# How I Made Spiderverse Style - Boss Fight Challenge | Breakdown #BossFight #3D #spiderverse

Wassup Gang. Today I'm going to show you how I created this one.
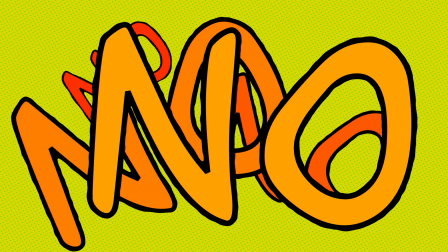(0:07)
No, let's do it again.
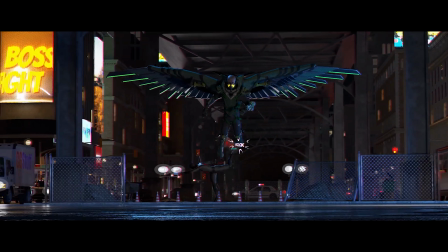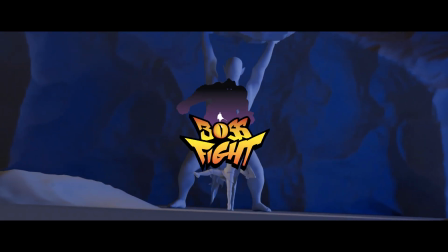(0:16)
This is it. So yes, it's the boss fight challenge. I decided to participate this time.
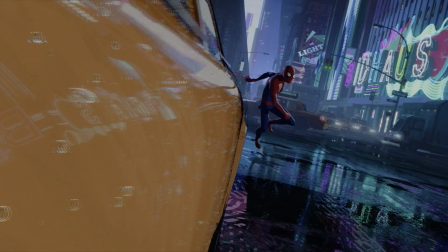(0:21)
I'm actually a big Spider-Man fan, so this idea was born almost instantly. But the point was that I wanted to try and get closer to the Spiderverse style.
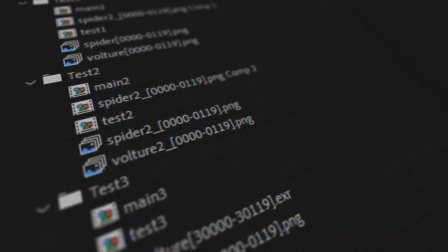(0:30)
It was really a challenge for me. I studied a lot of information and did a lot of tests, because doing this kind of styling is not as easy as I think.
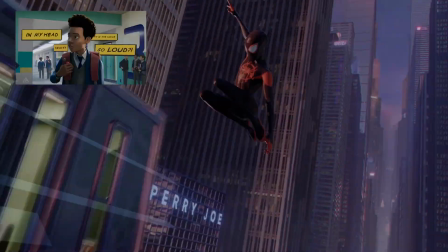(0:37)
I think the main components of such stylization are integration of 2D elements into 3D renders, halftone patterns,
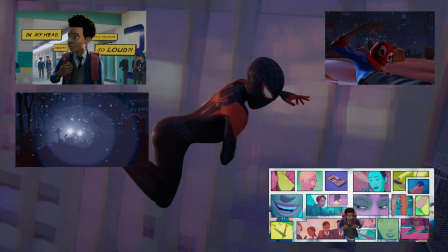(0:44)
custom materials and textures, 2D frames, FX, comic book text, sound bubbles, and others.
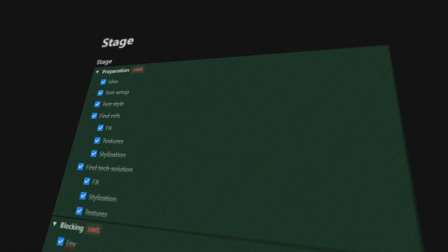(0:50)
And I started doing it. I made a plan of the steps I was trying to follow.
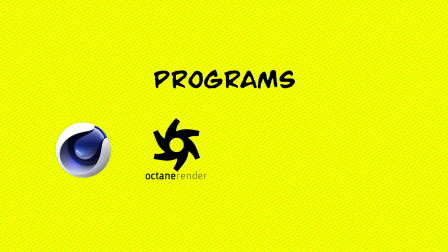(0:54)
From the programs I used, Cinema 4D, rendered in Octane, styling and post-processing in After Effects and ProCreate.
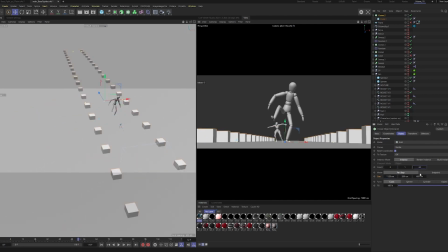(1:02)
I will not tell in detail about the first stages, such as blocking, drafts, and the like.
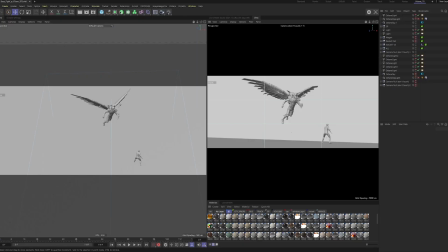(1:07)
I started with testing animation and stylization, made a basic composition and began to fill the scene, made the environment. I took something ready-made, something I modeled myself.
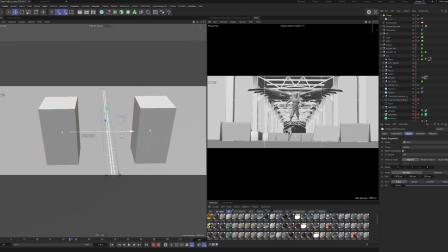(1:18)
Since the project already had a fairly specific camera that couldn't be changed, this was another challenge, the long shot.
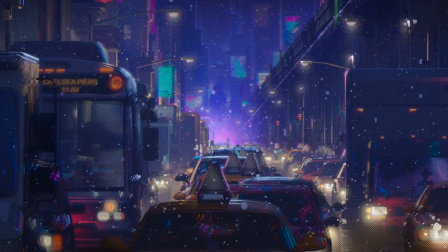(1:25)
I knew that it would be more profitable to draw it simplistically in 2D, but since I'm almost no good at it, I decided to combine 2D and 3D.
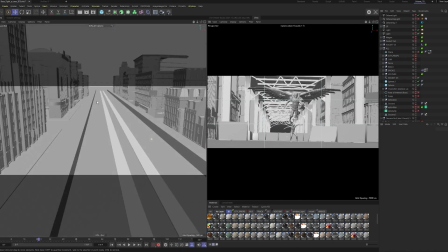(1:33)
The environment is the city, the street under the bridge where the main action takes place.
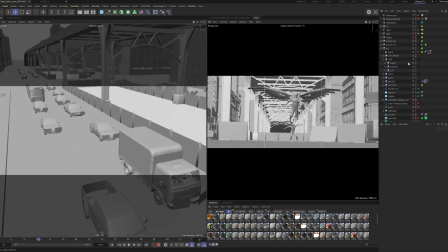(1:38)
I arranged houses, road elements, street props, cars.
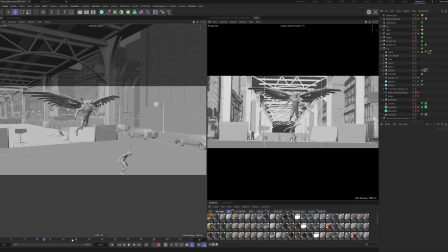(1:42)
I set up basic lighting, made the final animation for characters, props, screens, cars, etc. The next stage was look dev, and this is where the stylization started. First, I decided to work with lighting and its stylization.
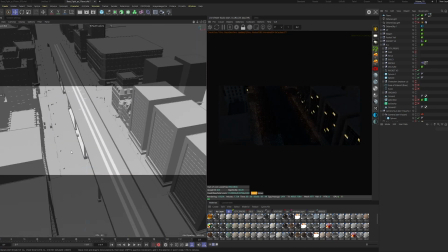(1:57)
Finalized the general light, added light from street lights, car headlights, signs, props.
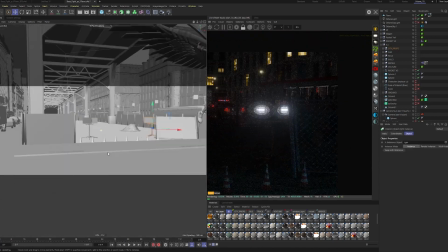(2:02)
Also in front of each source of light, added custom texture to make stylization. Yes, such a solution I found.
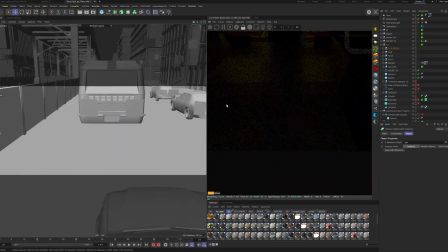(2:09)
Simple, but it works, why not? Then textures.
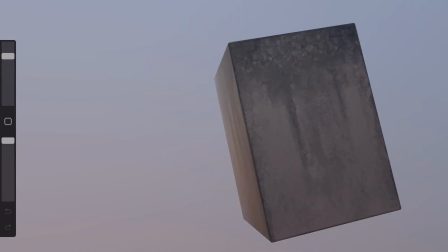(2:13)
To give the picture approximately drawn style, some textures I drew myself, some took ready-made but finalized procedurally and stylized directly in Octane.
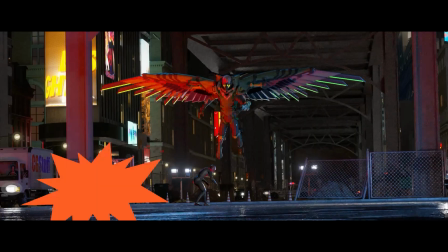(2:22)
Then the FX. I did them in 2D to match the comic style.
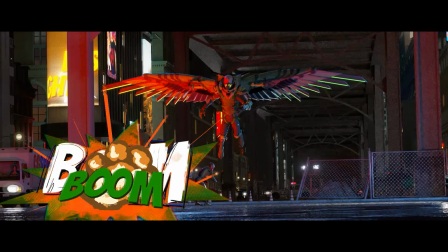(2:27)
Started to draw 2D explosion in ProCreate, but found that I just do not have enough layers to draw all the necessary frames.
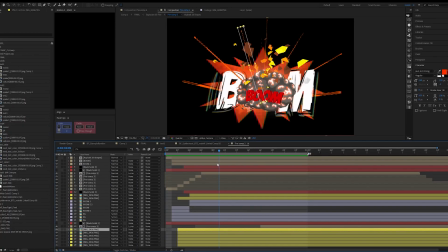(2:34)
So I made the drawn blanks and finished the explosion animation in After Effects.
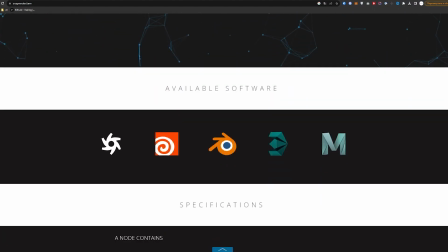(2:39)
Meanwhile, while I was doing effects, the final 4K sequences were rendered on Snap RenderFarm, for which I am very grateful.
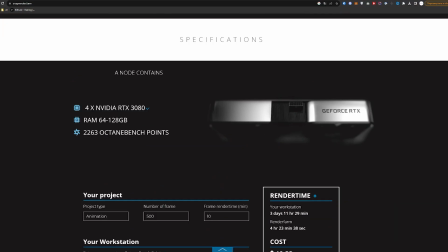(2:46)
It was quick and responsive, as there was not much time left for the deadline.
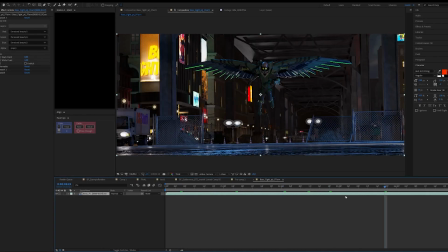(2:51)
I rendered the renderer the same way with pass, cryptomat, depth, post-process.
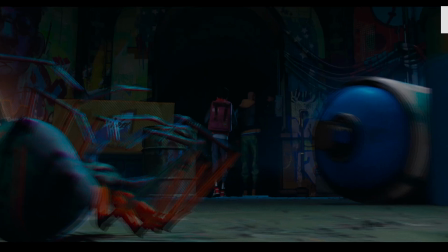(2:56)
Then the final stylization. An important element in this style is also the absence of the usual blurring of depth.
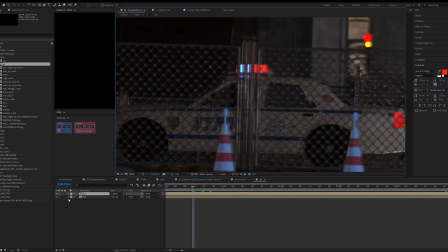(3:03)
Here it is made with the help of chromatic aberrations. This effect I made with the help of shifting layers by position, blending modes, and the effect shift channels.
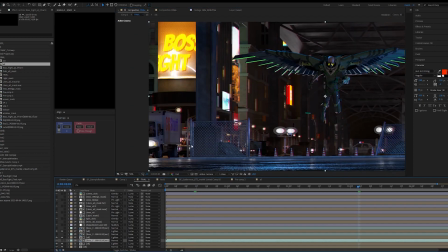(3:12)
Also to make it a true depth of field and manifested the shifted channels through the depth map.
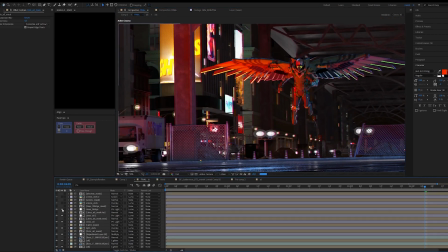(3:16)
Then I started adding stylization with dots, lines, dividing them layer by layer into different objects.
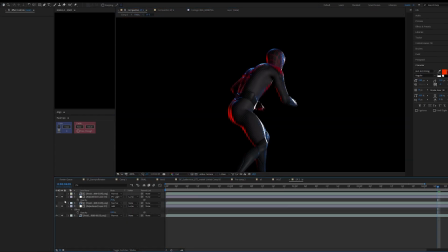(3:23)
I cropped the characters separately and stylized them the same way. I added 2D effects and did some light color correction.
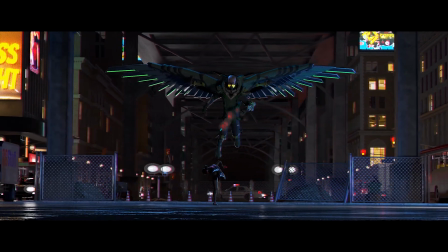(3:30)
That's it. Even though I didn't win this time, I had fun experimenting and making this video.
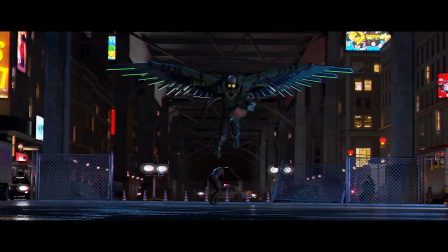(3:34)
I really like this style, even though it's not easy. I think I'll come up with more. Stay tuned.
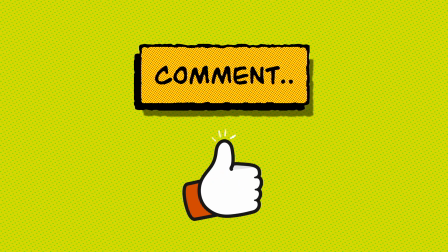(3:39)
Leave a comment and put a like if you also like friendly neighbor Spidey.